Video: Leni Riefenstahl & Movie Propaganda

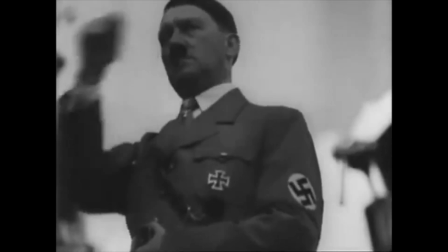(0:21)
1932. Adolf Hitler rose to power with his National Socialist Party.
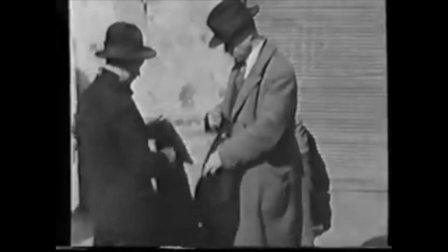(0:26)
At the time, Germany was in crisis. It was weakened after World War I, and people felt humiliated.
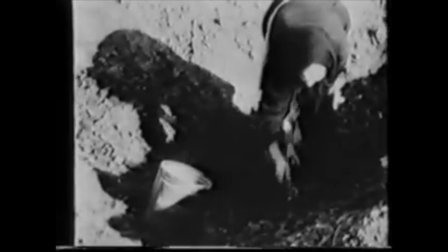(0:34)
The subsequent economic depression that Germany went through added to a feeling of fear and anger.
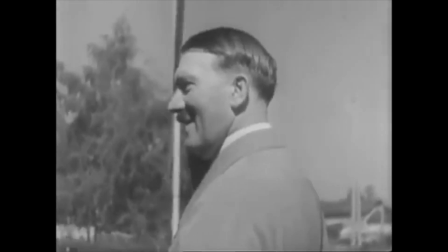(0:41)
Hitler addressed to this angry crowd. He fed the anger and offered them a few to boost their self-confidence.
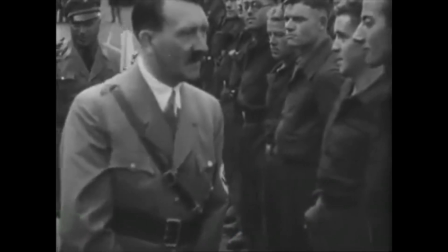(0:48)
He promised the people an undefeatable movement that would solve all problems in the nation.
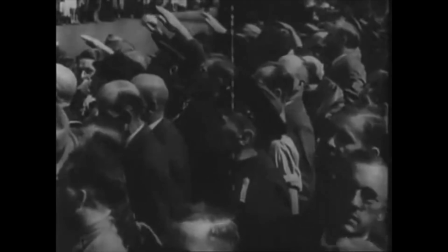Hitler wanted power, but to gain power, he had to get the German people behind him. To persuade the people in doing this, he used propaganda. One of the most popular and effective methods of that time was movie propaganda, with as the best example, Triumph of the Will, written and directed by the talented German filmmaker Leni Riefenstahl. She made an extraordinary historic movie. A beautiful movie? Maybe so, if only it hadn't been used for the wrong cause.
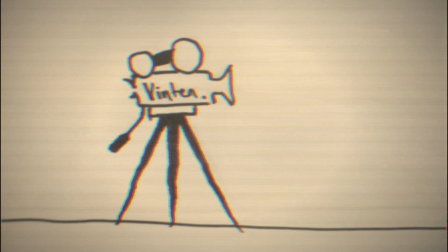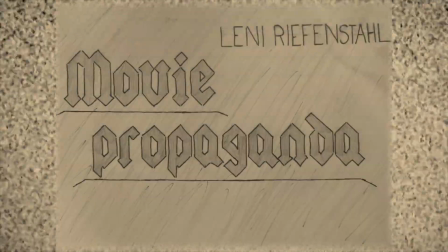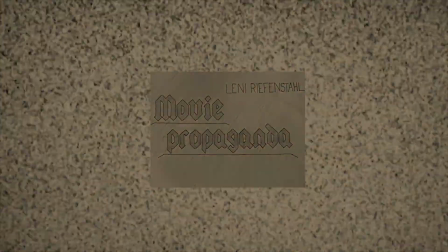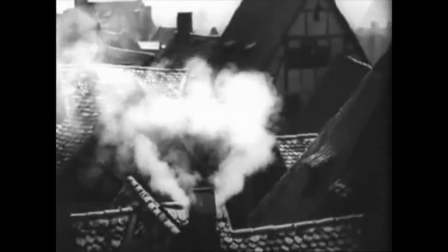(1:51)
In 1932, public cinemas were relatively new. They were a very popular attraction.
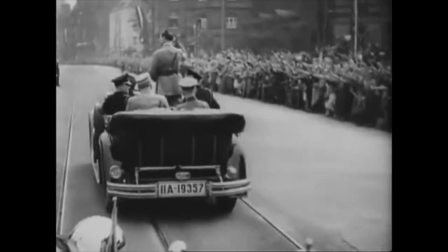(1:58)
Hitler was smart enough to use this modern medium to his benefit. As the German government was funding these cinemas,
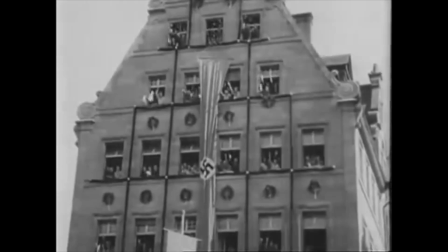(2:05)
tickets would only cost half a German Reichsmark, the equivalent of $0.25 US.
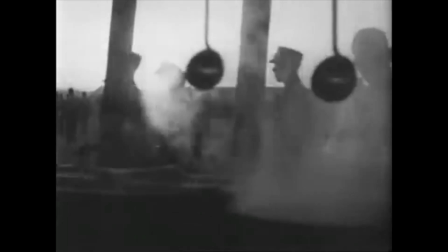(2:11)
Therefore, the cinema was affordable for all people. In return, Hitler was now in total control over the movies that were shown.
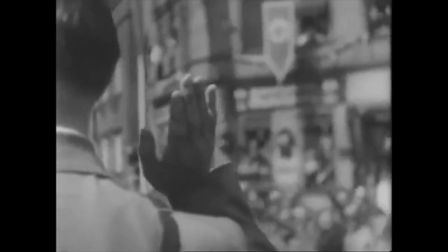(2:21)
He took the opportunity to put his propaganda machine to the task.
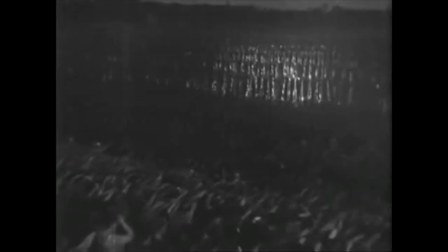(2:25)
Hitler ordered to produce a movie which would display the greatness, the power and the strength of the empire he was trying to build. Now you must realize that in those days, the early 30s, the whole concept of cinema was still fairly new. It was modern technology. The big screen was fascinating. The crowd loved the cinema. They cheered, they cried. Movies made a huge emotional impact. Movie stars were starting to come up and people loved them. The whole experience was overwhelmingly powerful. So there was a lot of emotion, there was a lot of power, and then there was Leni Riefenstahl.
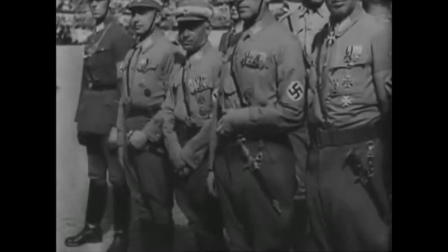(3:11)
Leni Riefenstahl was a master of technique. She knew exactly how to maximize the impact of her shots.
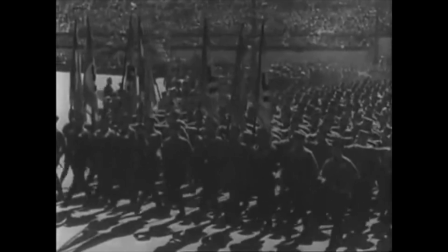(3:18)
She wanted every single piece of the film to be huge and overwhelming, as big as possible, and even bigger.
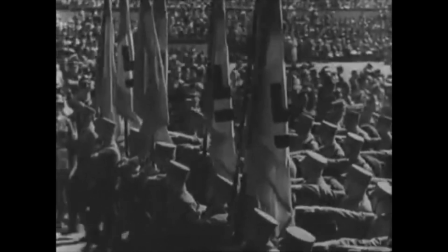(3:26)
Her movie shows a never-ending stream of Hitler's supporters. The numbers went on and on and on.
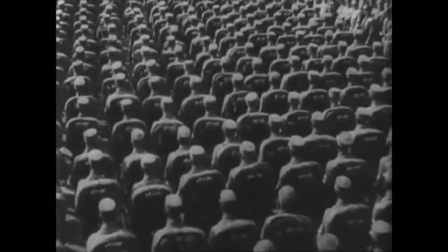(3:33)
The Nazi military force seemed unending. This technique suggests a powerful mass society, which made its leader look like a god figure.
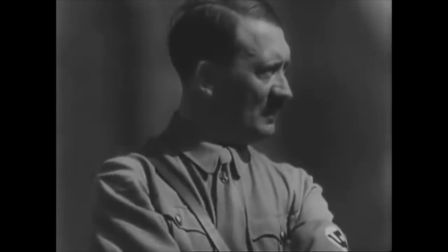(3:42)
In the movie, everyone loved Hitler.
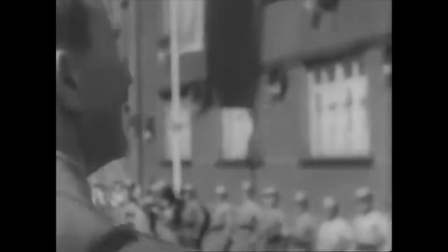(3:46)
Even cats took their chance and hopped on the balcony just to get a glimpse of their Adolf Hitler.
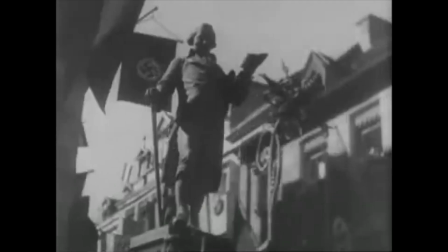(3:52)
The movie made his National Socialist Party look so great and beautiful that it made spectators eager to join.
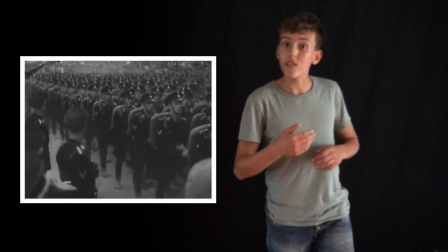(4:01)
Riefenstahl was very creative. Some of the techniques she used, she invented herself.
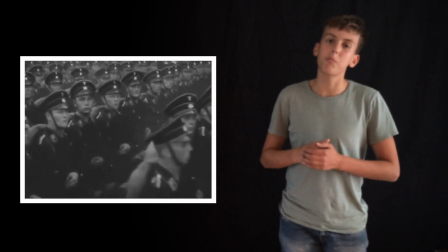(4:07)
For example, she never showed the end of the line. If there was a march, she began a shot in the front and ended it in the middle.
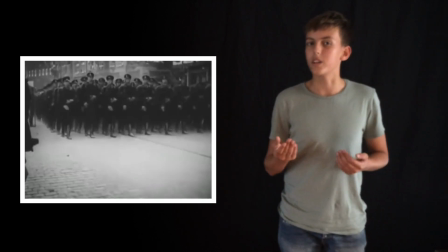(4:16)
This created the illusion that there was no end to it. Hitler's troops looked countless. But it wasn't just about the numbers. Let's have a look at the opening scene of Triumph of the Will.